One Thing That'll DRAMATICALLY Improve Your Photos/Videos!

What's going on everybody, V-pop back with another video Pah! I'm really excited. Why am I really excited? Because this video, this video right here looks even better Than the last video and the last video looked pretty sweet if I do say so myself. Intro
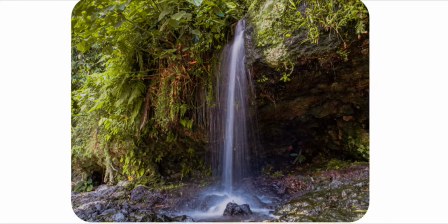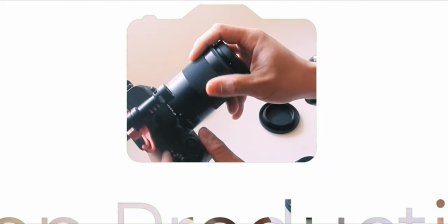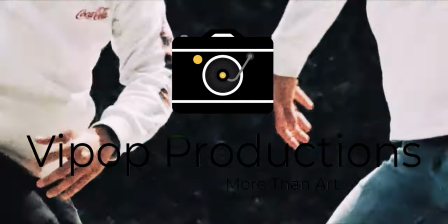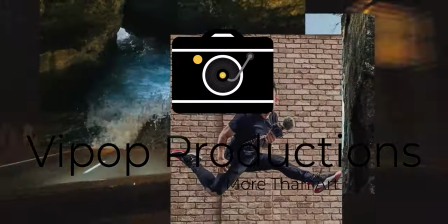Let's talk about lighting Why are we talking about lights and not something more exciting like the new 24 millimeter f1.4 lens you bought today? Well, that's because while this lens is great and I'm using it now and I'm loving it, it's doing wonders. It's doing wonders right now. This lens is only compatible with the camera I have right now and the M50. And if I was to buy any more Canon EOS M lineup cameras, the lens will be only compatible with them. So if I was to buy another camera or switch to Sony or something else, the lens will mean nothing. The lighting, however, that's going to go with me forever. So let's quickly talk over a few of the different lights I'm currently using. I'm using the key light, which is this light over here. The key light, also known as the main light, is the main light that's lighting me. Like every other light in the background, they can go away. They can disappear. You don't need them. It is nice to have, as I will explain to you in a second. But they're not essential. the most essential light, the key light, the main light. Now like I touched based in my other video, you don't want your main light or key light to be directly coming towards you and just flooding your face with light. Why is that? Because then you'll be losing a lot of shadows and shadows is what creates depth on the face and depth is super cinematic and nice and tasty and it gives, it makes things look more 3D than flat.
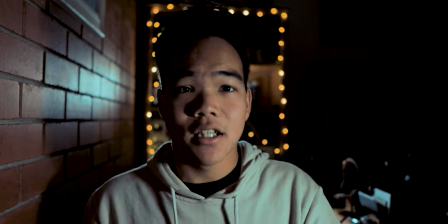131s
For example, I'm creating depth in two ways through the light on my face and through the background blur that this lens is helping generate So if I was
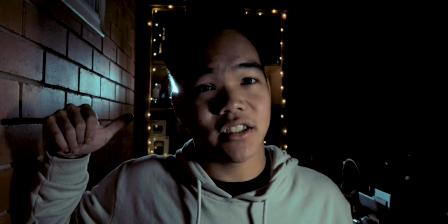139s
to stir do this the lighting hasn't changed at all It's just now the background isn't as blurry which which is not cool.
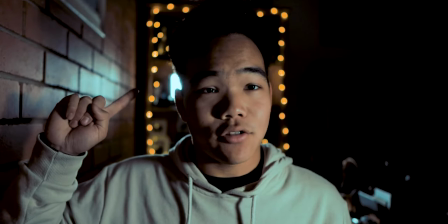148s
I don't like it It's not not a cinematic now You can see the background blur creating depth between the background and the subject or the foreground Which is me and it just looks a lot better same goes with lights If your light is just blowing your face over,
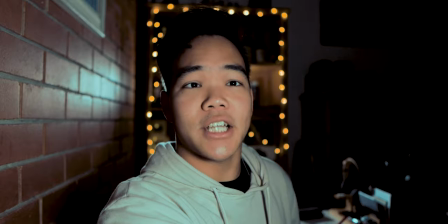162s
just bloop, just illuminating everything on your face, then there's no shadows and there's no depth and there's no cinematic looking goodness.
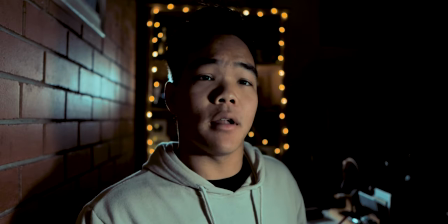169s
That's why I keep my key light about 45 degrees off angle, which creates loop lighting. And loop lighting is distinguishable by the little loop that is caused by your nose. That's loop lighting. Let's move on to the next light. I've also got a rim light or back light or a hair light. It has a lot of different names, but essentially it's just a light behind you fires to onto the back of you or the back of your subject or
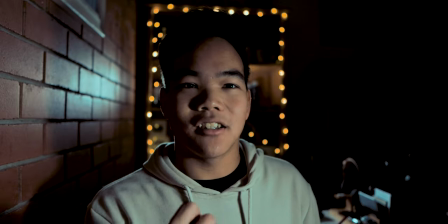190s
really anything it's the backlight the rim light now why is this light important well this light's important because as you can kind of see here
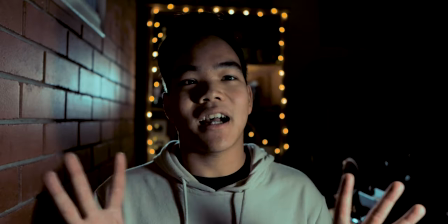198s
around my neck and my shoulders and a little bit of my hair you can see like a little glow around me making me look glowy and that is again creating depth between the background and the foreground now while i was editing my last video all i could really think about is how much better this would look if I had a rim light or backlight to separate me from the background.
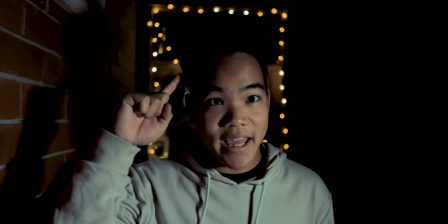218s
So for example if I was just to go turn that light off, now you can see my hair definitely fades off into the background and my shoulder kind of just
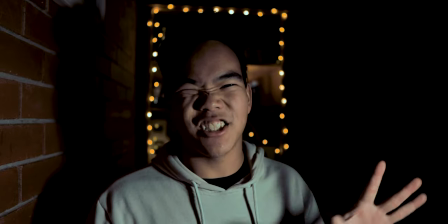225s
gets wrapped around and it gets lost into the background and it doesn't look as nice.
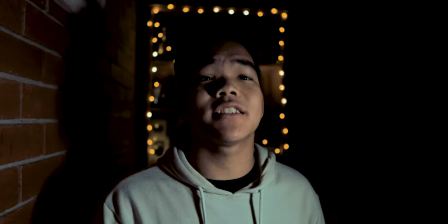230s
It just doesn't look as nice. This would be more exaggerated if I was wearing something black.
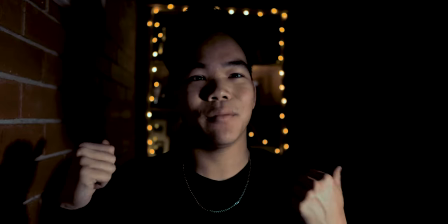235s
Okay so now I'm wearing a black shirt and it kind of just gets lost into the background like my lower torso I look like a floating head.
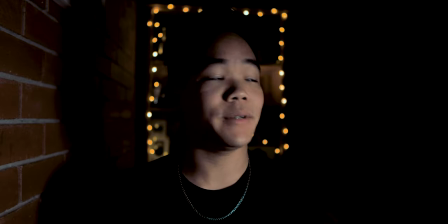244s
Let's all be real.